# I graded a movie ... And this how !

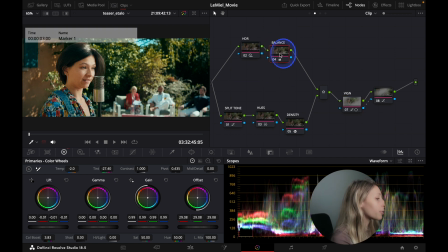So my balance over here is only a balance of lift and gain. I didn't even use the gamma, but I used also the offset over here, you know. So it's just a balance.
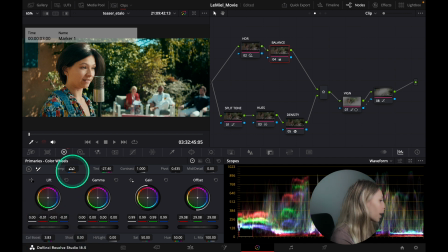I added a bit of color boost, and I remove the temperature a tiny bit. So if you see, let's just like remove that.
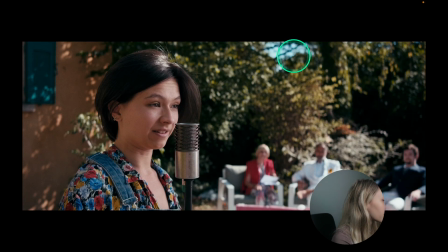Let's just remove this, okay? So this is the image just with the enhancer and the Fuji, okay?
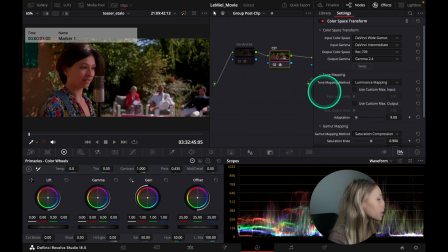Which is pretty magenta because of the GH5.
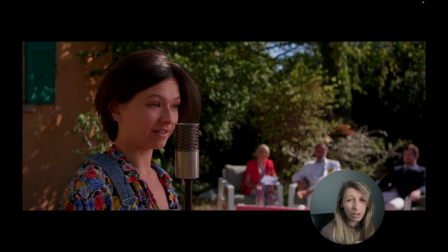What I can do is showing you normally what the Rec 709 would do.
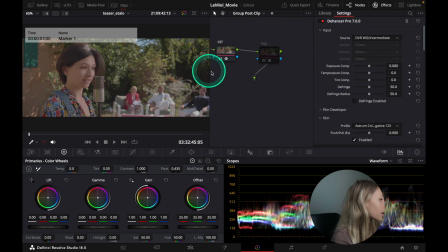It's like that, up, gamma 2.4,
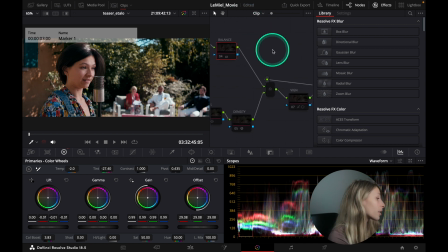yep, gamma 2.4 here. So this would be normally what the GH5 Rec 709, so which is very pink,
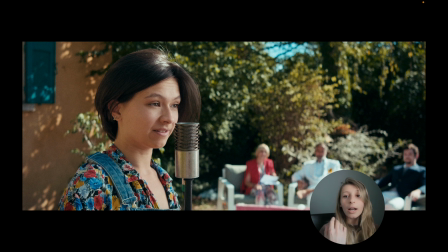something that we don't want, right? So I'm just gonna put back my thing. So when I don't do any adjustment,
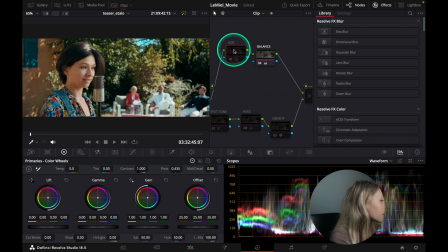everything is really pink because of like the nature of the log.
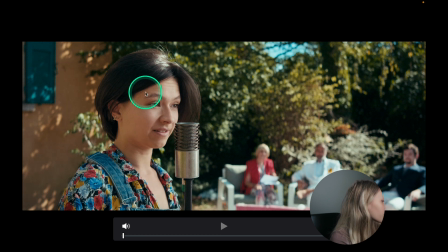So for balance, I'm gonna show you. So this is with my balance. I've put everything a bit greener, so then like we are compensating the magenta going on in the image. After I've done like some HDR.
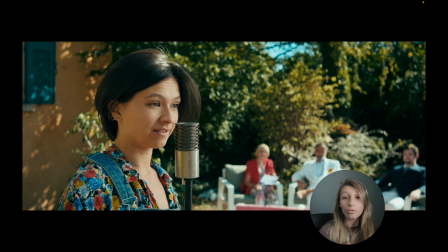So with the HDR, it's just like cleaning a bit of the light going on her face, but it's very slight.
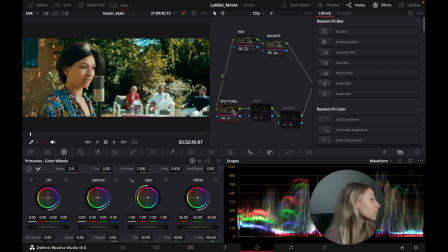What I've done is also I've done a bit of split toning,
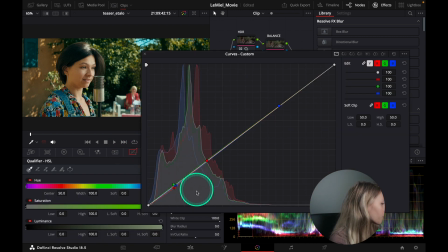because I was still thinking that in the shadows the pink was too prominent.
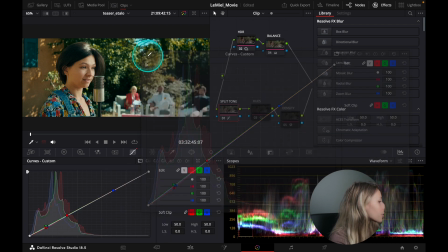So it made the image a bit more green,
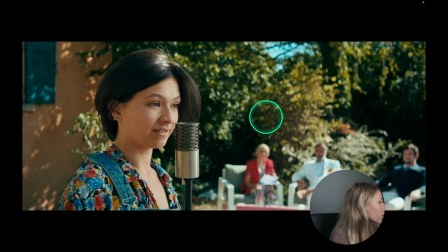but we can we can compensate after. So this is the split tone. Split tone, I'm just going to show you again,
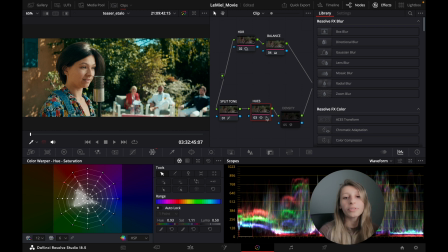but this is like this kind of split toning happening mostly in the shadows. And the hues, I added a bit more pink in the skin.
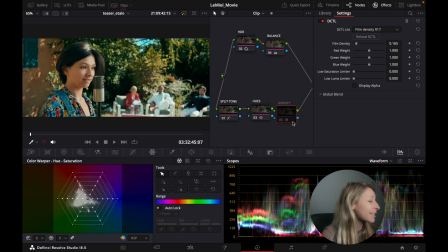So over here, so this is before, this is after, so it makes everything a bit more natural.
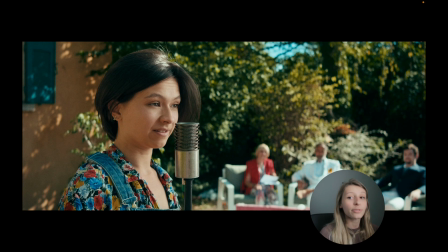We bring in back the pink that we wanted, but not too much. And so I just added some density,
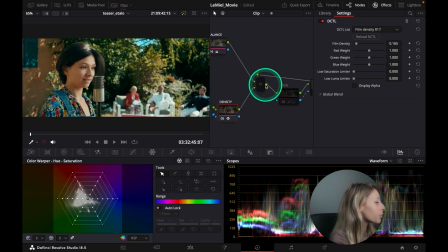which is a DCTL that you can find for free in Bad Venture. I mean, like I put you the link of this, so you can download this DCTL, which is pretty convenient.
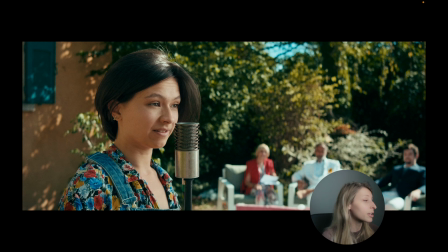So it just adds a bit more density in the image. So this is before, this is after.
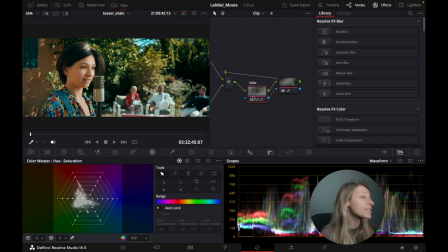And so we added a vignette at the end,
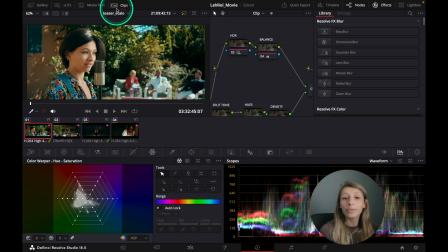which will bring back a bit more life to the character and just make the focus a bit more prominent on the character. So this is before and this is after, which is cool. I like that.
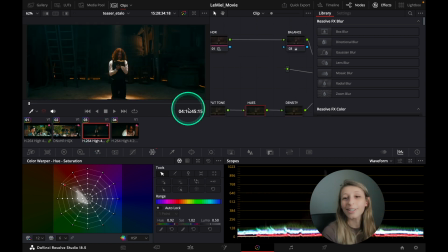So for the vlog, this is actually what I have, because I mean, like all my vlog footage would be almost the same. Technically, like it pass because it's in a group.
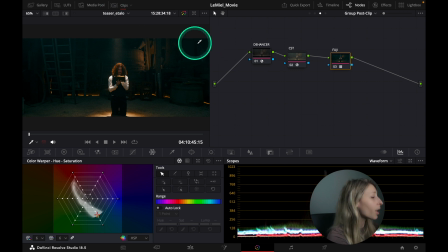Everything that I put in this group is affected, right? So I'm just going to show you on another vlog footage that I quite like, actually. This one I really like. So this vlog footage, right?
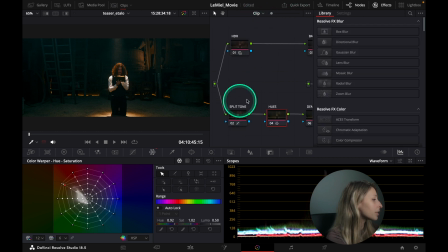So if you see, it has the same characteristic as the other vlog footage that I showed you, which is the Fuji over here, the CST, and the dehancer.
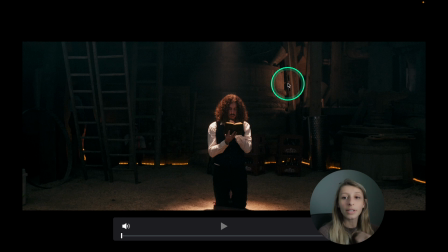And if you see, the group pre-clip is still like V-Gamut, Vlog to DaVinci White Gamut. So in the clip, I'm just going to show you, but it's also the same principle as
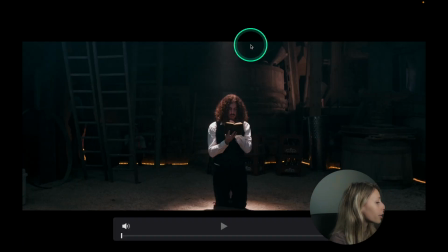the how you call that, the outdoor shot that I showed you.
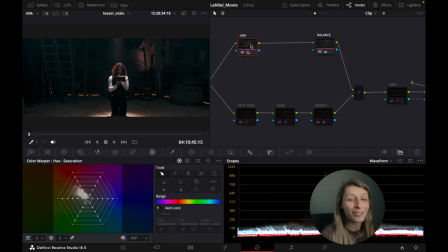So this is our just dehancer and Fuji film print.
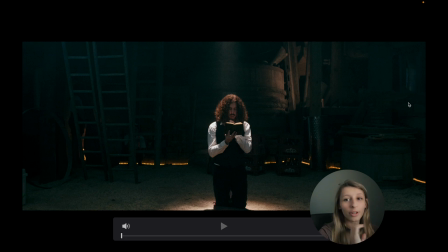And so here's my balance, which makes everything a bit more green.
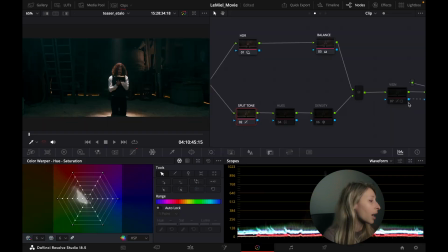Here's my HDR, so it's very subtle. I don't think like you're gonna see it on YouTube, but let's see. And so this is my split toning. So the split toning is making the shadows very green, which I like.
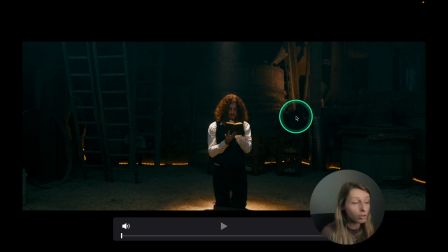And so because I really like this kind of feel, like this green coming in, I wanted to just break the contrast, just have a very harsh contrast, with my hues.
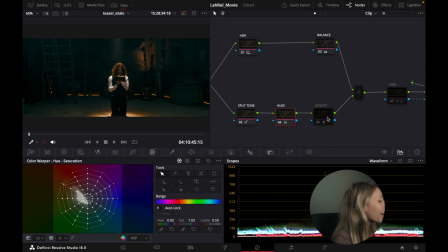And so then like I really push the yellow out, so then like we have this kind of really contrasty image just in color.
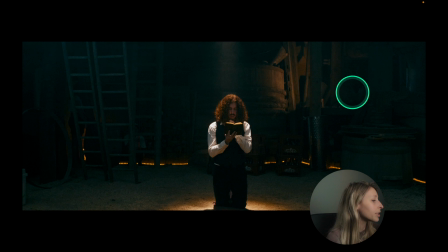So this is before and this is after. So I like this style, and so luckily like Lena and William liked it too.
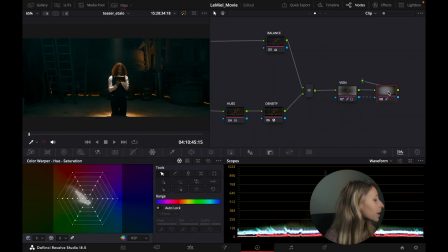And so I put some density as usual, pretty nice tool, and some vignettes, so is a bit brought back, and the vignette just like to have the
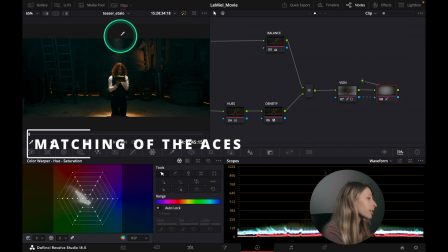surroundings a bit more dark.
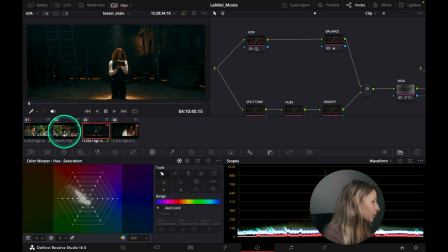Okay, so this is all for the Panasonic V-Log footage.
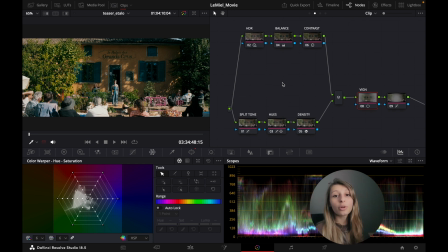Now I'm going to show you how I matched with the SS footage and the Rec 709 footage. To show you the ACES clip, I'm just going to click here,
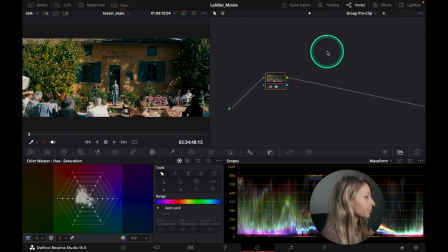and we're going to go to the ACES one. So the ACES one is a bit more technical, you know, like to just like put in the same gamma space than the others.
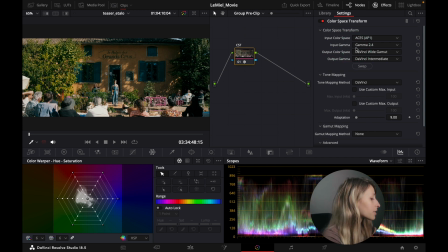So what I've done, if you see, I go to my group pre-clip,
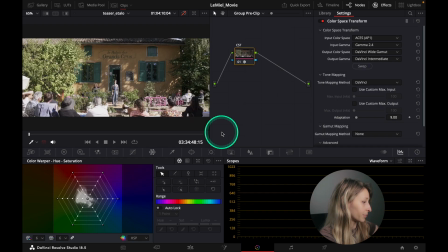and I've done my CST that I haven't labeled, sorry guys, but I've done my CST from ACES.
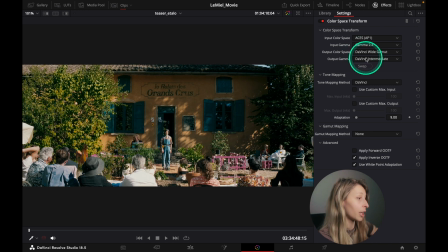So my input color space is ACES. My input gamma is gamma 2.4 because
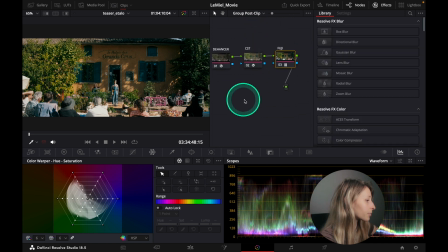when I received the ACES, it was mapped in gamma 2.4. So this is actually my log, if you see. And so we go to DaVinci White Gamut.
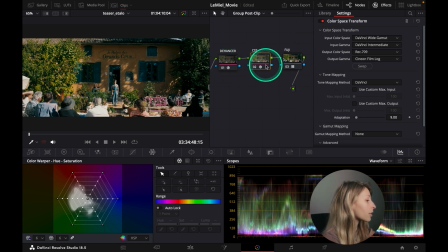Okay. So after, for a group post clip, for the CST, it doesn't change then because I went from my ACES and I brought it to DaVinci White Gamut to after interpret it in Rec 709 Cineon.
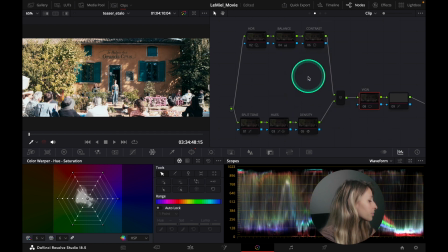So then like everything is good and ready to go and clean.
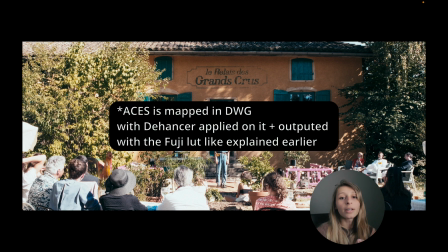So I can use my dehancer normally in this. So the dehancer doesn't change.